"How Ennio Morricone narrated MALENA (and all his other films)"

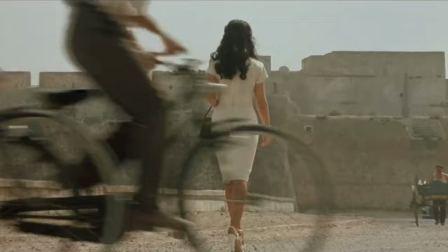782s
That initial cue really hammers that home, even just in the eloquence of those few seconds.
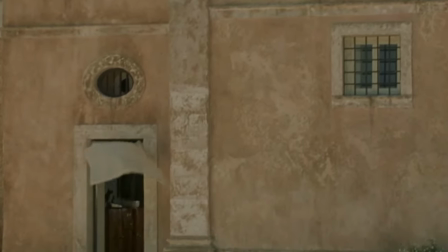786s
But then moments later we see him fantasizing about her, sitting outside her home, and we We get this dream sequence that brings out just vintage Morricone lyricism.
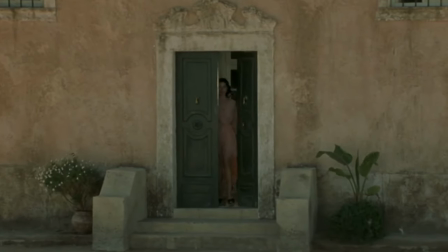795s
This love theme that is absolutely on par with any other melody he wrote in his whole film.
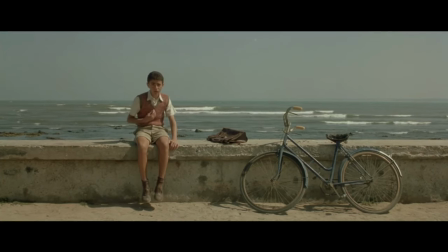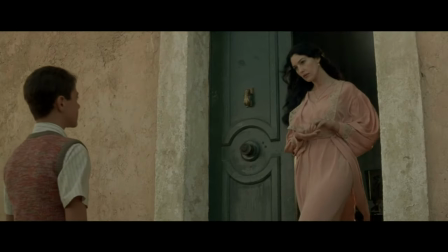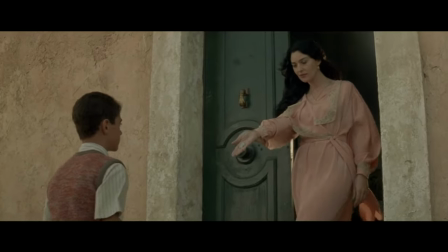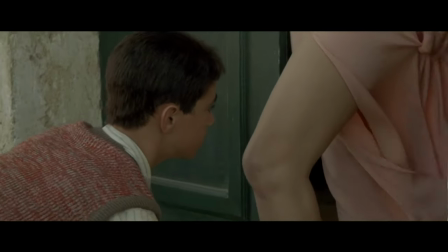So after giving us this taste that this is all about a boy in love and that it's pure and even though it's sexual in a teenage boy kind of way, he sees her as someone beautiful and magical and perfect.
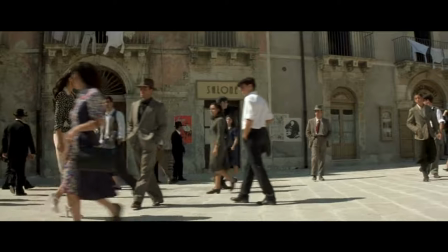851s
What follows is the scene that I really was eager to share, which is Milena's walk through town.
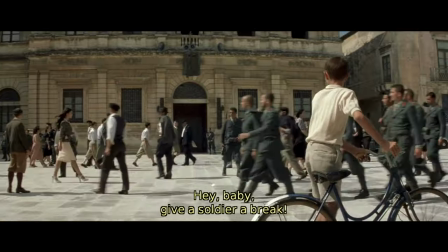856s
We see a woman walking through town. She's obviously keeping to herself, not trying to cause a fuss, but the camera,
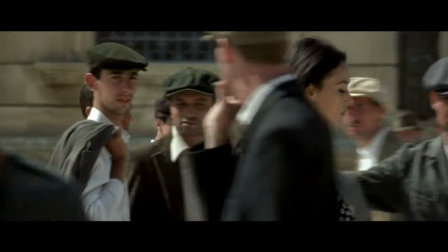863s
and of course the subtitles, are making it very clear that nonetheless she is causing a fuss.
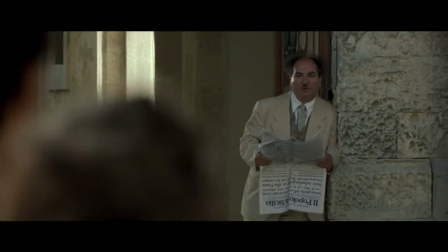868s
How would you score this? How would you approach this scene? That's the kind of question I ask myself, and was certainly asking myself as a kid watching this for the first time.
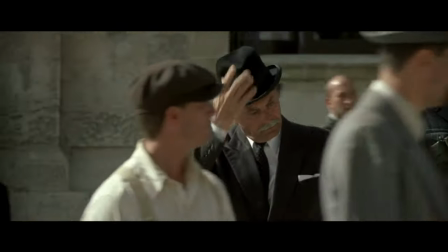876s
As an experiment, watch how this scene looks with no music.
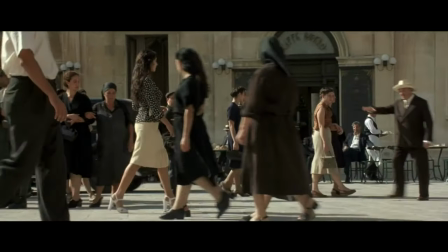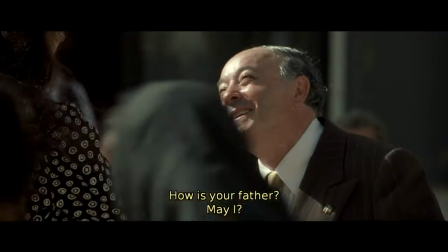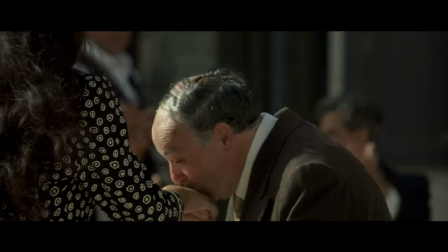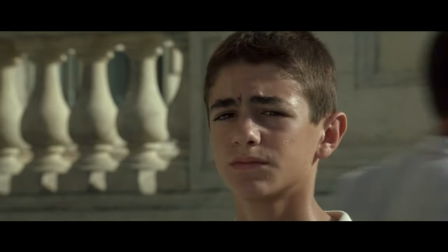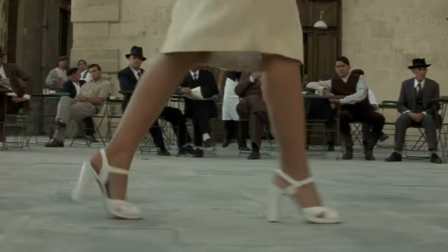901s
Well, what I love and what epitomizes the genius of Morricone is that he did not score this in a way that I could have ever expected.
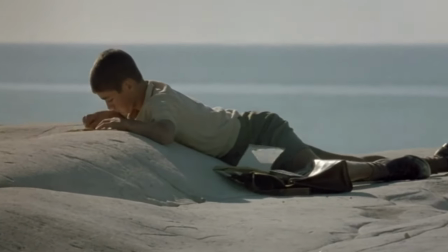907s
Morricone isn't giving us the crowd's point of view. It's not even giving us the kid's earlier perspective of her as this angelic, beautiful, perfect creation.
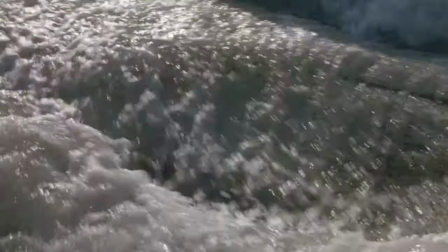916s
It's giving us his narration of the scene now. He may as well have voice-over, but we don't need it, because the music is his voice-over.